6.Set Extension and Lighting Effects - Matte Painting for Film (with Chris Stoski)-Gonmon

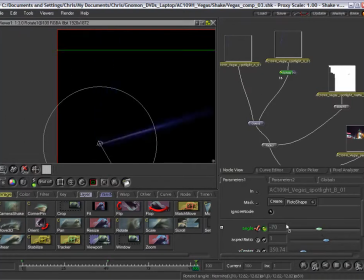(8:29)
Overall, we're just going to try and get some motion so that the spotlight's moving pretty much all the time through the whole shot. But we also don't want to be too bold with its movement, so I'm going to try and keep the numbers pretty small.
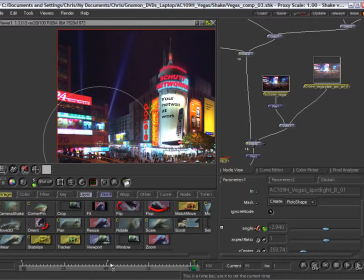(8:47)
We don't really want it to lean way over, so let's keep it a little more vertical. I'm just going to render it here at different points in time and see how it looks.
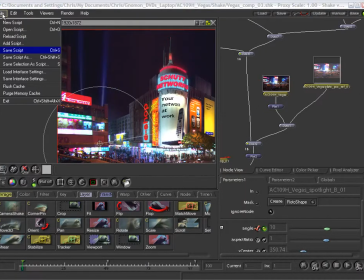(9:04)
See where the in-between keyframes end up placing the spotlight.
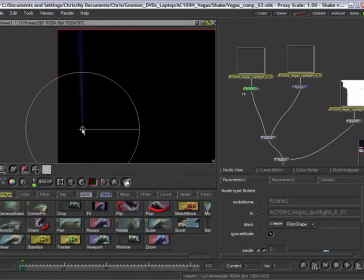(9:11)
And we'll do the same thing to the other light, try and get a slightly different motion. This one I'm going to try and make even more subtle.
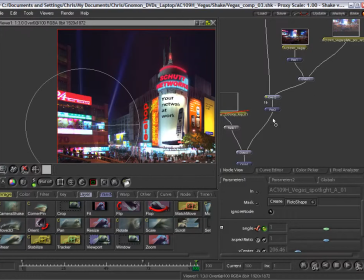(9:18)
I don't want it to be moving even as much as that spotlight on the right is.
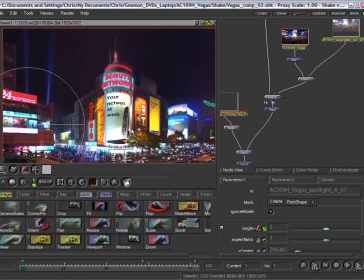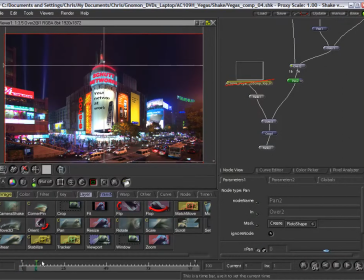(9:32)
Okay, so that should about do it. Let's get down to the pan node. I think we should probably tweak the camera move a little bit on this shot. Since the shot network sign is really the point of the shot, I think as the camera tilts upwards,
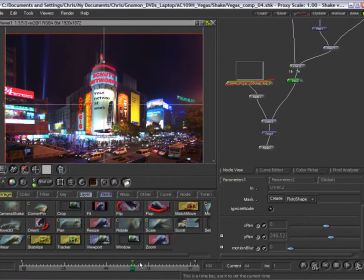(9:47)
it should arrive on the top sign of the building, on the shot networks, and it should have a little bit of a pause there so that the audience can register that that really is the point of the shot. So at about frame 70 or so,
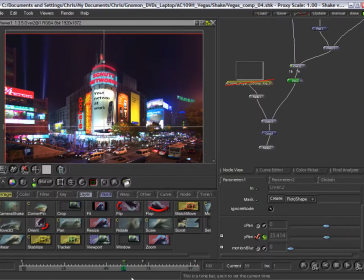(10:05)
I set a keyframe that will bring our camera up high enough,
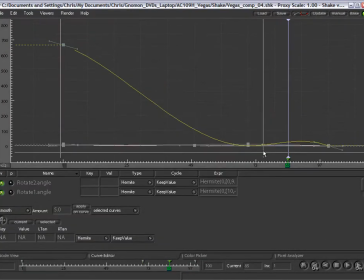(10:10)
and then for the remainder of the shot it'll smoothen out, as you can see here with this curve.
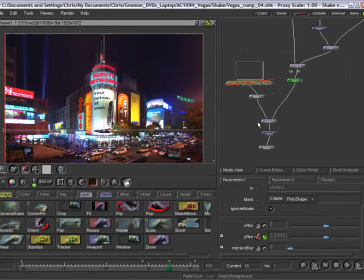(10:19)
From about 70 to 100, the camera is resting at its final point, framed on the top of the building.
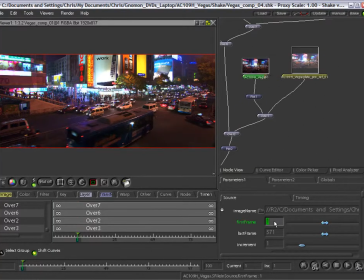(10:29)
Now I'm turning my attention to this big blue bus right in the center of the frame at the beginning of the shot. And I think what we should do is we should try and offset the time. We'll slip the sync of the plate and we'll let that bus move on down the road,
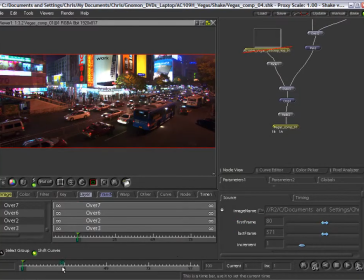(10:46)
so when we start our shot at frame 1, that bus won't be right smack in the center of our plate. I think that's a better solution.
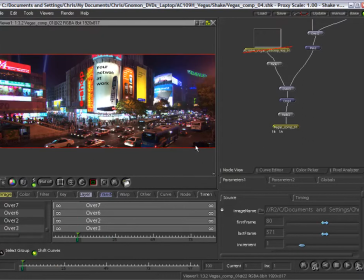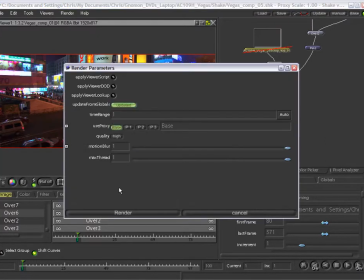(11:03)
Okay, so why don't we render out a bunch of frames and take a look at the entire shot.
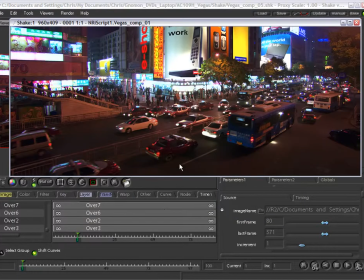(11:10)
I'm just going to scrub through these,
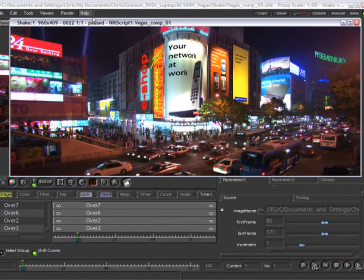(11:13)
and as the camera goes up we see the signs moving, the spotlight's moving, the bus is out of our way.
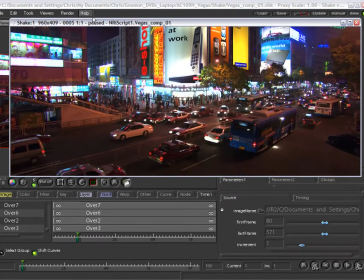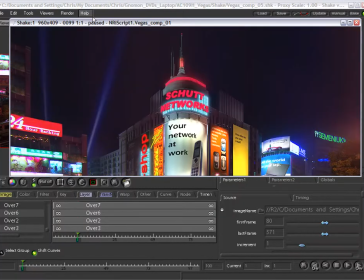(11:26)
The matte line looks good.
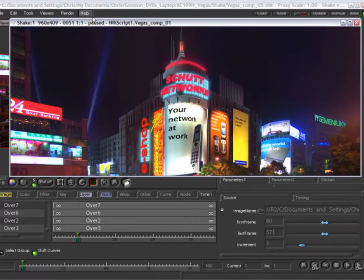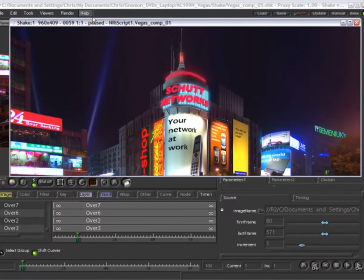(11:35)
So what I'm doing is scanning through the entire animation, scrubbing it back and forth, and
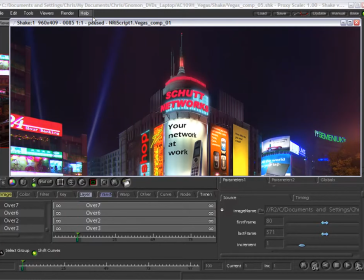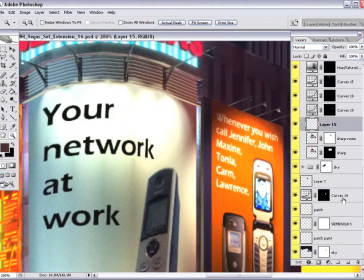(11:56)
put in these little ribs that you see showing through in the plate.
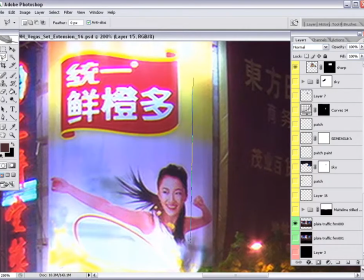(12:00)
Just a little bit of imperfection that is maybe some structure underneath the banner showing through.
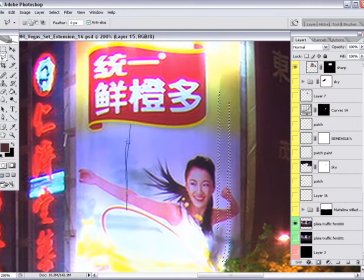(12:12)
Looking at the plate, there's some of these seams coming through the banner, so in Photoshop I'll just make a few selections that mimics that.
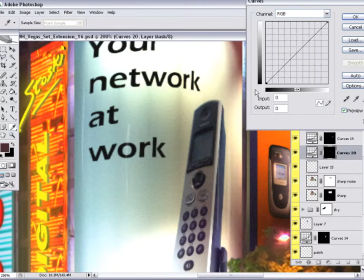(12:23)
Now that'll allow me to affect my CG render,
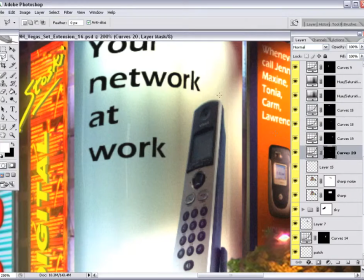(12:30)
curving it lighter, curving it darker, and even painting over it to kind of get that same sense of imperfection just below the surface.
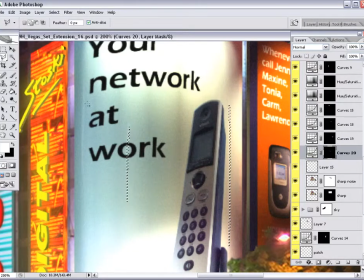(12:45)
Now I'm just going to add a few selections to the right of those previous ones. Not identical, but very similar.
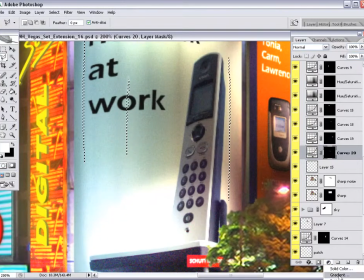(12:55)
These ones I'll be able to curve darker,
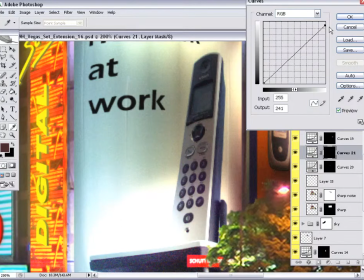(12:56)
and so together the light and the dark side will form what looks to be a kind of little bump in the banner.
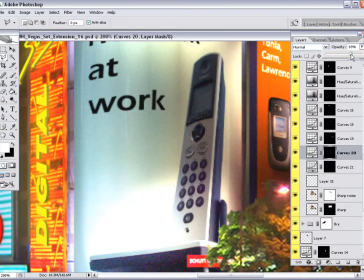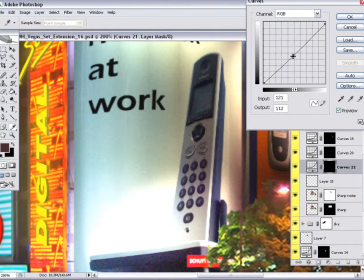(13:11)
Make them pretty subtle. We don't want them to be too distracting.
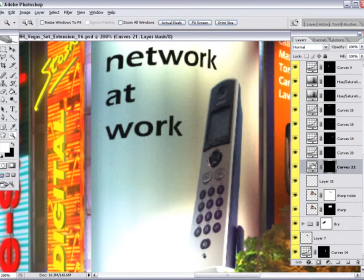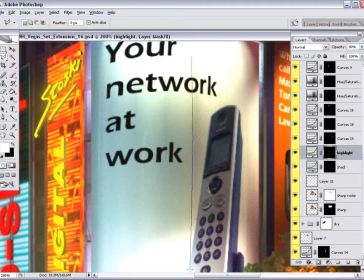(13:27)
And maybe we need a couple more, maybe a couple really tall ones that run almost the entire length of the banner.
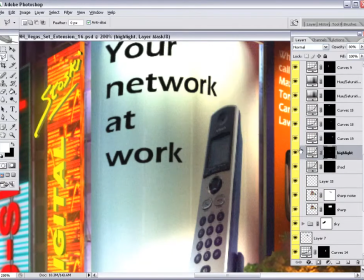I'm just adding, using that selection, I'm adding to that curve.
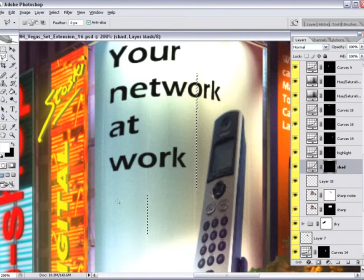(13:57)
I'll try and keep a lot of these on the same curve so that I can adjust them more obvious and less obvious all at the same time.
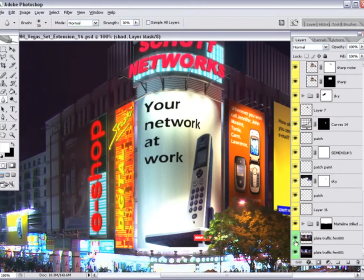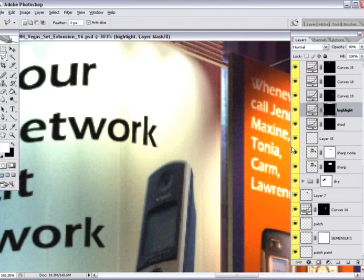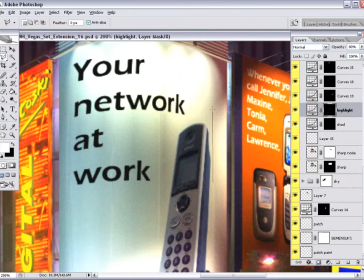Maybe we'll add one more up here on the top right, especially since there's a little dark corner up there. We can put a light line through that and the seam will read kind of nicely.
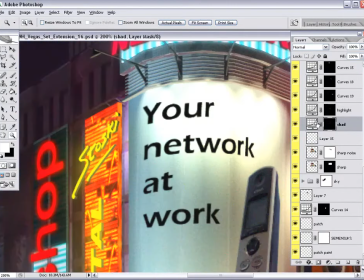(14:41)
We don't want these large flatter areas to lack detail.
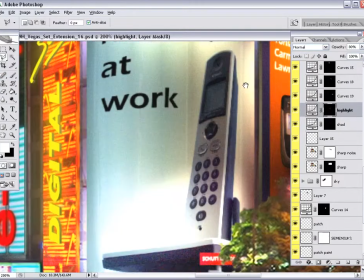(14:46)
As I mentioned before, breaking things up is definitely a good thing to do.
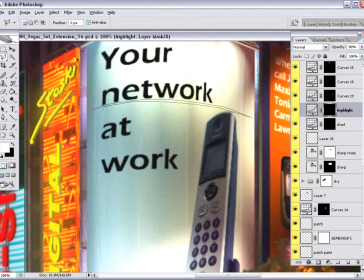(14:53)
I'm just going to follow the curvature of this billboard and see if we can put in some horizontal elements using the same curves, we'll brighten and darken some of the parts and try and get that structure to pop through.
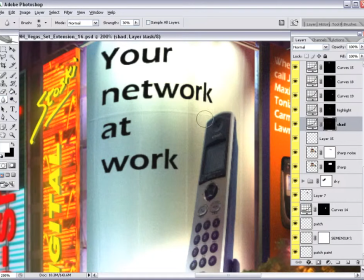(15:11)
Now, even though there wasn't any horizontal elements noticeable in the plate, I'm looking at my graphic here,
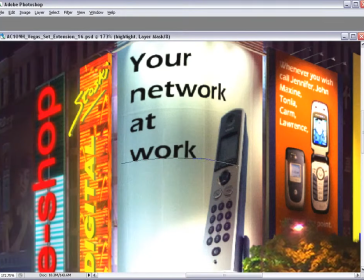(15:21)
and because I have a little bit more blank white space here in my graphic, I think it'll help this part of the set extension to look a little more realistic.
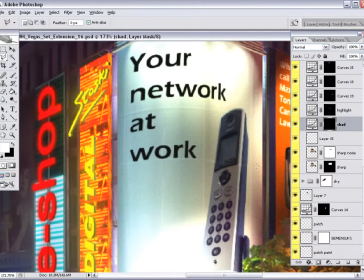Just add a little bit of a shadow down below that. That way it looks like it's catching some of the light from above.
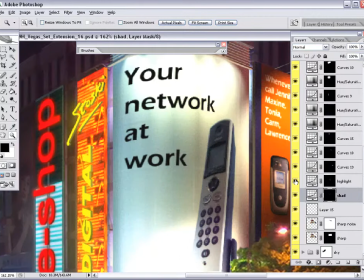(15:49)
Okay, so that should about do it here in Photoshop. Let's get back into Shake and update the set extension.
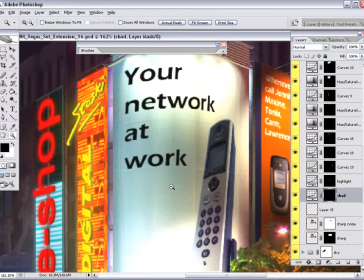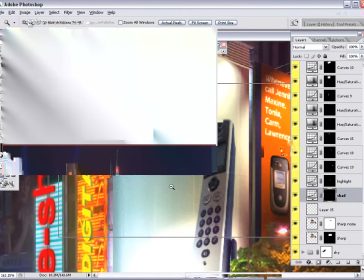(16:21)
Coming from the same source.
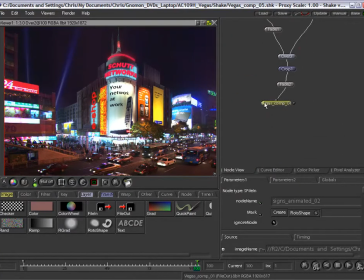(16:25)
And why don't we do a quick low-res render and take a look at the entire shot.
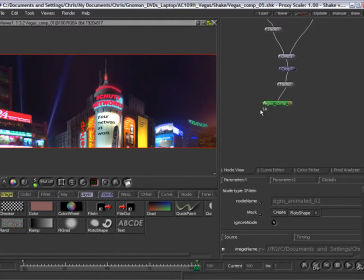(16:31)
We'll scrub through it back and forth.